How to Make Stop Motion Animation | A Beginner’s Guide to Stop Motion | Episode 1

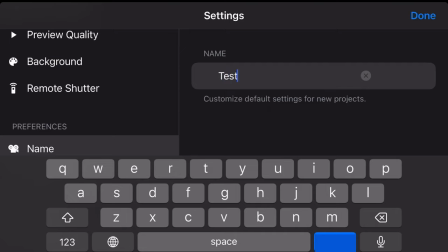4:09 This basically changes the name of your projects, as they call it, to whatever you set it to, like automatically.
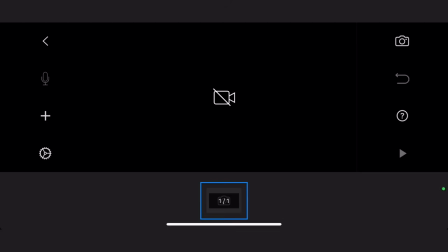4:18 For me, it's set to Marvelous... Marvelous Animations.
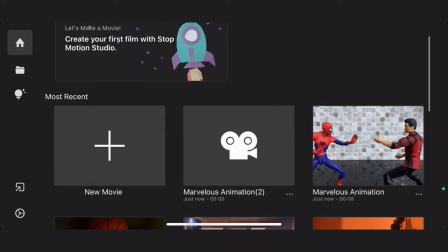4:24 Nailed it.
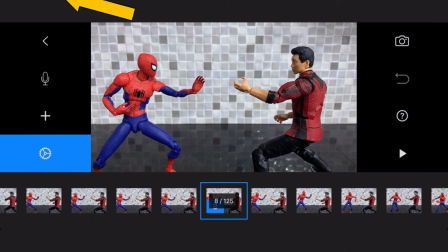4:27 Inside your project, there's another settings button. Yay!
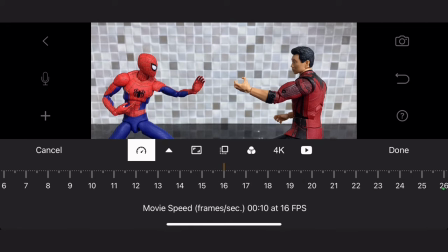4:33 No, this is actually helpful. FPS or speed.
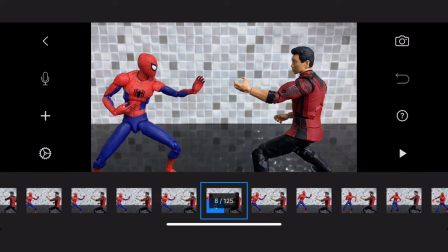4:38 This is basically the frames per second of your animation.
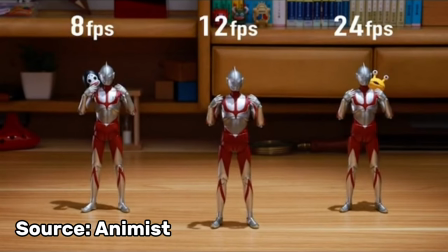4:44 Here, in Animist's video, it showcases how these frame rates differ from one another.
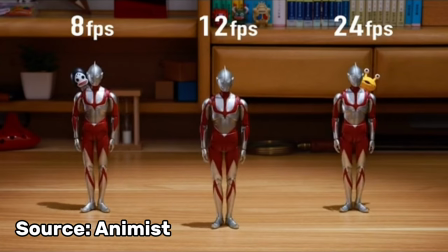4:52 8 is a more choppy but stylistic animation. 12 has a more animated feel to it. Meanwhile, 24 frames per second is the standard for animation production. I personally chose 16 frames per second because I feel like it
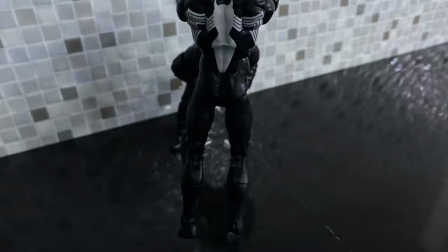5:09 gives my animations an identity that sets it apart from other animations.
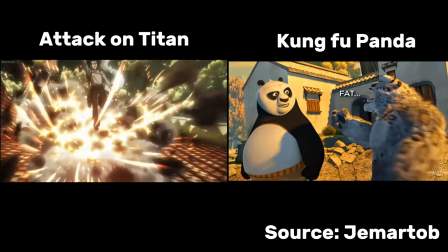5:15 For instance, when you watch these two clips together, they have a different feel to them.
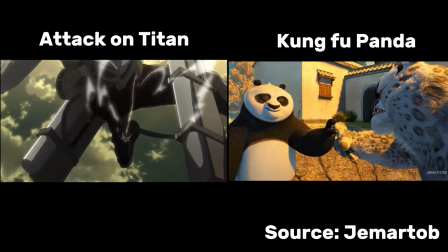5:22 They are unique yet so different in so many ways.
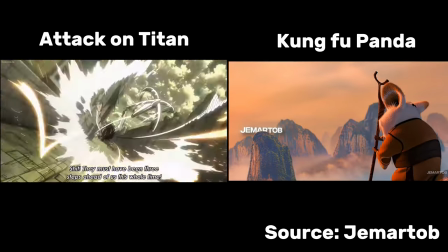5:26 So that's why in choosing an FPS or speed, it is completely up to you.
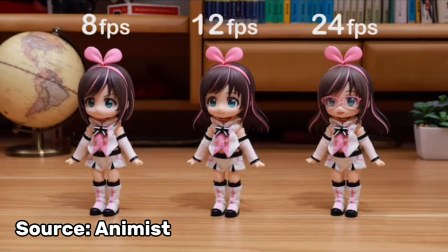5:33 Do you want smooth? Pick 24 or 30? Do you want somewhere in the middle?
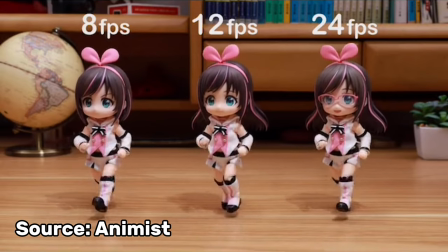5:38 Pick 12. Do you want something simple? Pick 8. And it doesn't even have to be those numbers specifically.
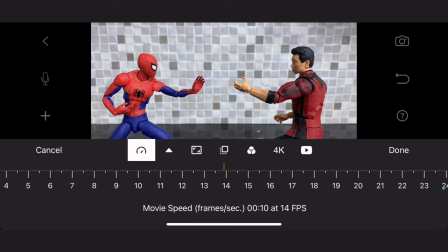5:45 So have fun with it. Experiment and try new things. After you have chosen your FPS or speed,
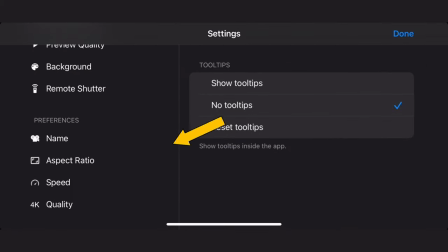5:53 you can go back to the settings in the home page, go to speed, and choose the speed that you prefer.
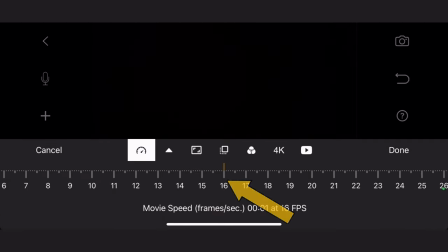5:59 So it will be automatically applied to every animation or project that you will start.
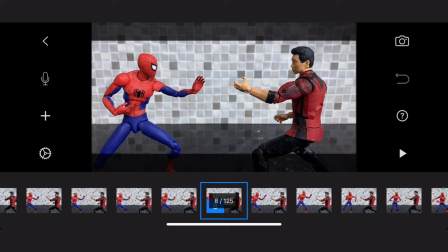6:07 Aspect ratio. This is essentially the layout of your animation.
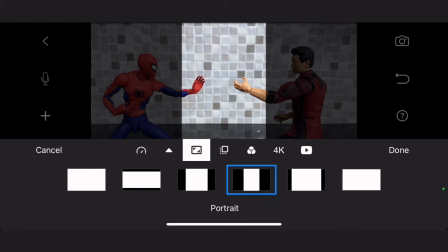6:12 You can choose any from these options and these transparent black bars
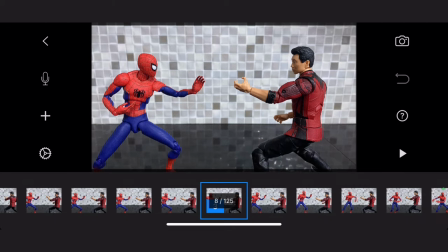6:18 will show how your animation will be cropped depending on what you chose.
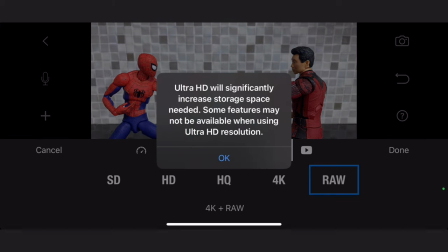6:24 Preview quality. This is what I was talking about earlier. Preview quality is essentially the playback.
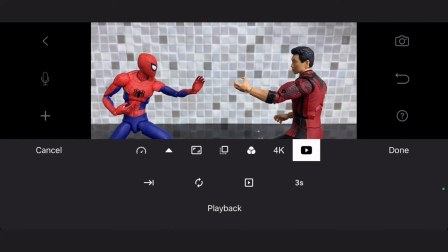6:31 What you will see as you are working on your animation. This part of the screen. Playback or replay. This is essentially your preference on how you would like your animations be replayed back to you. Play last frames only.
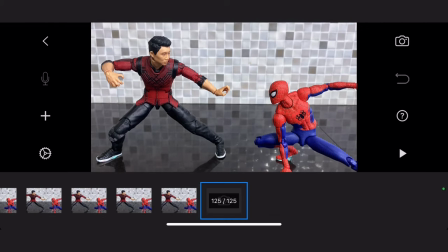6:47 This allows you to only replay the most recent frames that you have finished rather than replaying the entire animation.
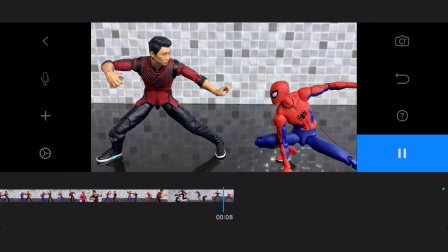6:56 Loop playback. It loops the replay. That's it. Include live in playback.
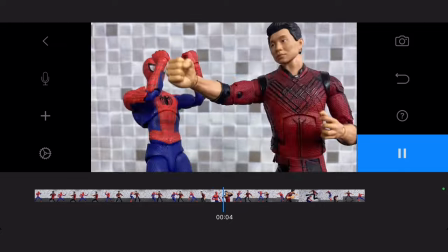7:02 This helps you check if the frame that you have not captured yet fits well with the rest of your animation.
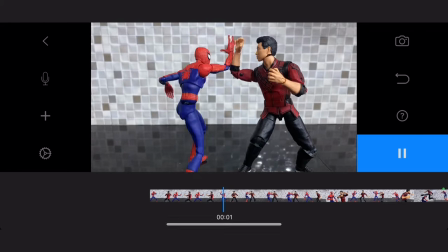7:09 Add a pause at the end of playback. It adds a pause at the end of your playback that lasts 3 seconds.